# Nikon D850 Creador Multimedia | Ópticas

Throughout the making of DreamShop, we were able to use all of Shows and our favorite Nikkor lenses. I'm a Kamashow Spot photographer. So using the Nikkor lenses for the 4K UHD video is great for me because I would have the same framing.
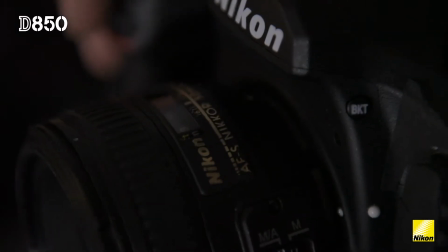So it's more simple, it's more natural for me to use the same type of equipment and my favorite lenses to shoot the video.
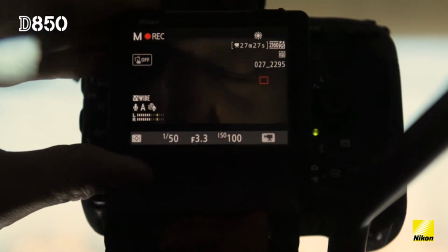As this camera is a full frame 4K UHD, I really want to shoot somewhere that I can show a wide scope and using
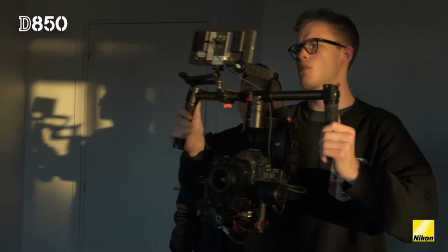the wide lens to show everything that this camera is able to show you. One of our favourite lenses for setting a scene and adding context to a shot is the AF-S Nikkor
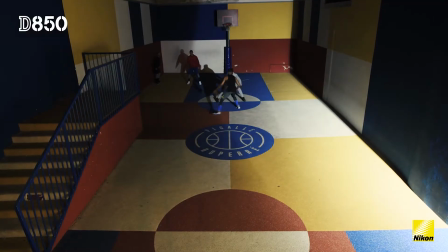14-24 f2.8 and using that we were able to get the whole court in a single shot. the AFS Nikkor 24mm f1.4 is a super fast prime
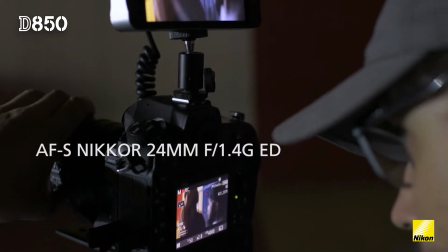which combined with the low light performance of the D850 it means that we could shoot in almost any
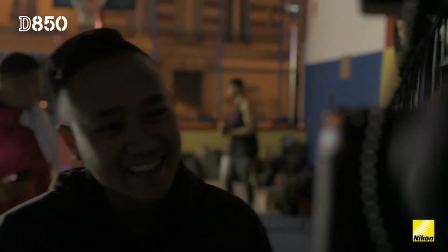light and on a shoot where you haven't got time to set up and move lights that's really
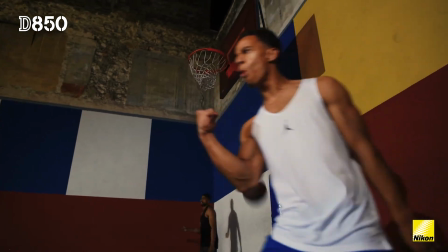important the AFS Nikkor 20mm f1.8
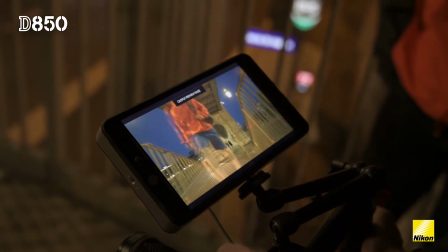was perfect for when we needed to mount the D850 on a stabilized gimbal it's wide it's small it's
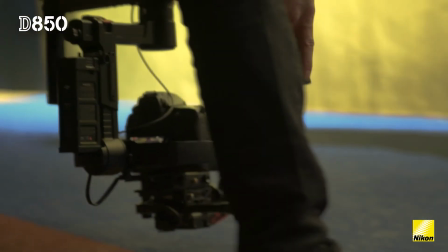really light and super sharp that allowed us to get in amongst the players and really move around with complete freedom.
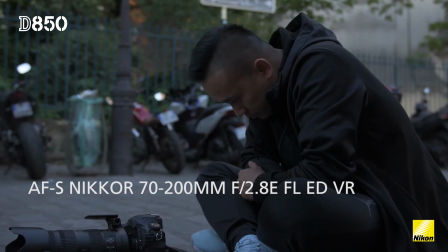The Nikol 70-200mm f2.8 is another real favourite for when we want
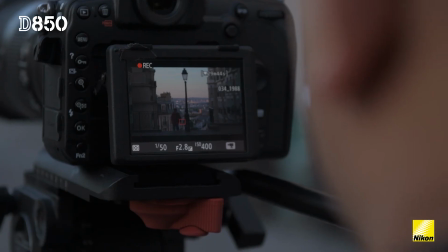those shots with a lovely blurred bokeh but a sharp subject in perfect focus. Those lenses were perfect partners for the D850 and really got the most out of the camera, giving us cinematic full frame 4K UHD content and we can't wait to try out the rest of nickel lenses and really see what's possible with the D850.